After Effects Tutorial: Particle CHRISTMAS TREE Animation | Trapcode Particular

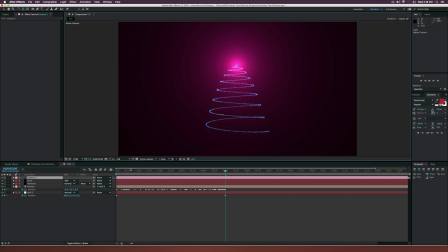It's a lot of things you can, you know, you can think about. So let's go ahead and open up the camera properties here.
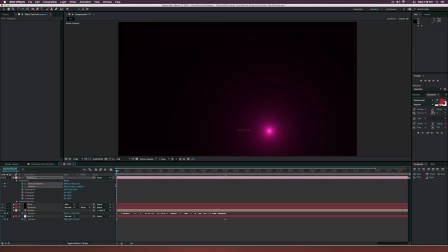Let's go to the transform and let's add a keyframe for point of interest and point of position. And let's bring those 2 keyframes to about 5 seconds right at the end of our animation. And then let's go ahead and grab the track XY camera tool. Maybe bring this up a little bit. Hit C on your keyboard to go to the track Z camera tool. Maybe we'll zoom in a little bit.
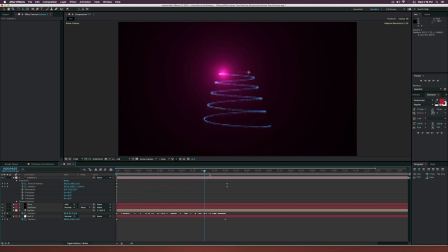And if we scrub here, we'll kind of have some cool animation, kind of just like that. So, you know, we're kind of zooming out. If you want, maybe we can add just a little bit of rotation to this, you know, and then it'll seem like we're kind of rotating around the tree maybe a little bit.
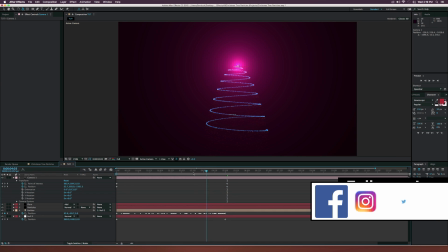I don't know. Maybe that looks good. And let's say we want to stretch the tree out a little bit more.
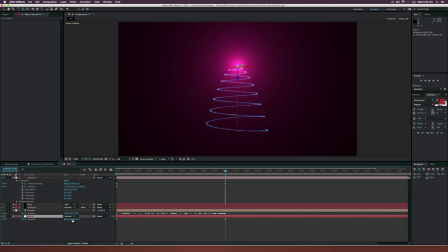All we have to do is go back to the null object and just increase the Y position. And as you see, the tree kind of gets stretched out a little bit more and looks just a little bit more realistic with that point of view.
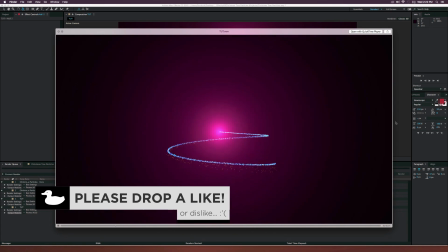And after a quick render, this is what we have. And the concept of this tutorial was just to help you guys kind of set this up.
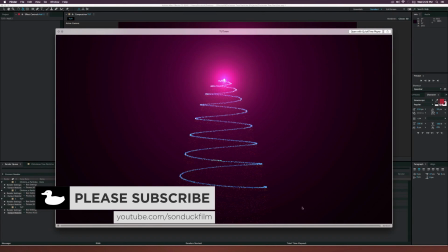And you know, of course, now you guys can animate this a little bit further. But really, I was just focusing on the first 5 seconds of this video.
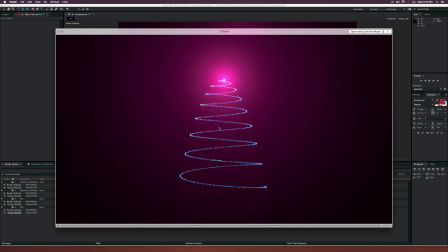You can go ahead and maybe do some other sort of animation, maybe rotate around the tree or do something cool.
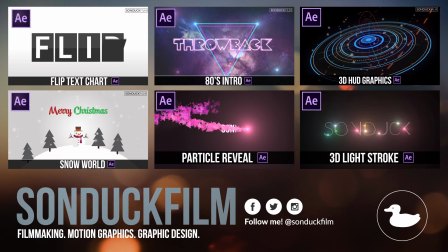But you know, I hope this tutorial was helpful, guys. So if you guys enjoyed the video, please drop a like and subscribe to the channel if you haven't already. And please be sure to check out my social media networks. Those links are in the description of this video. And guys, as always, thank you so much for watching this video, and I hope you have a good day.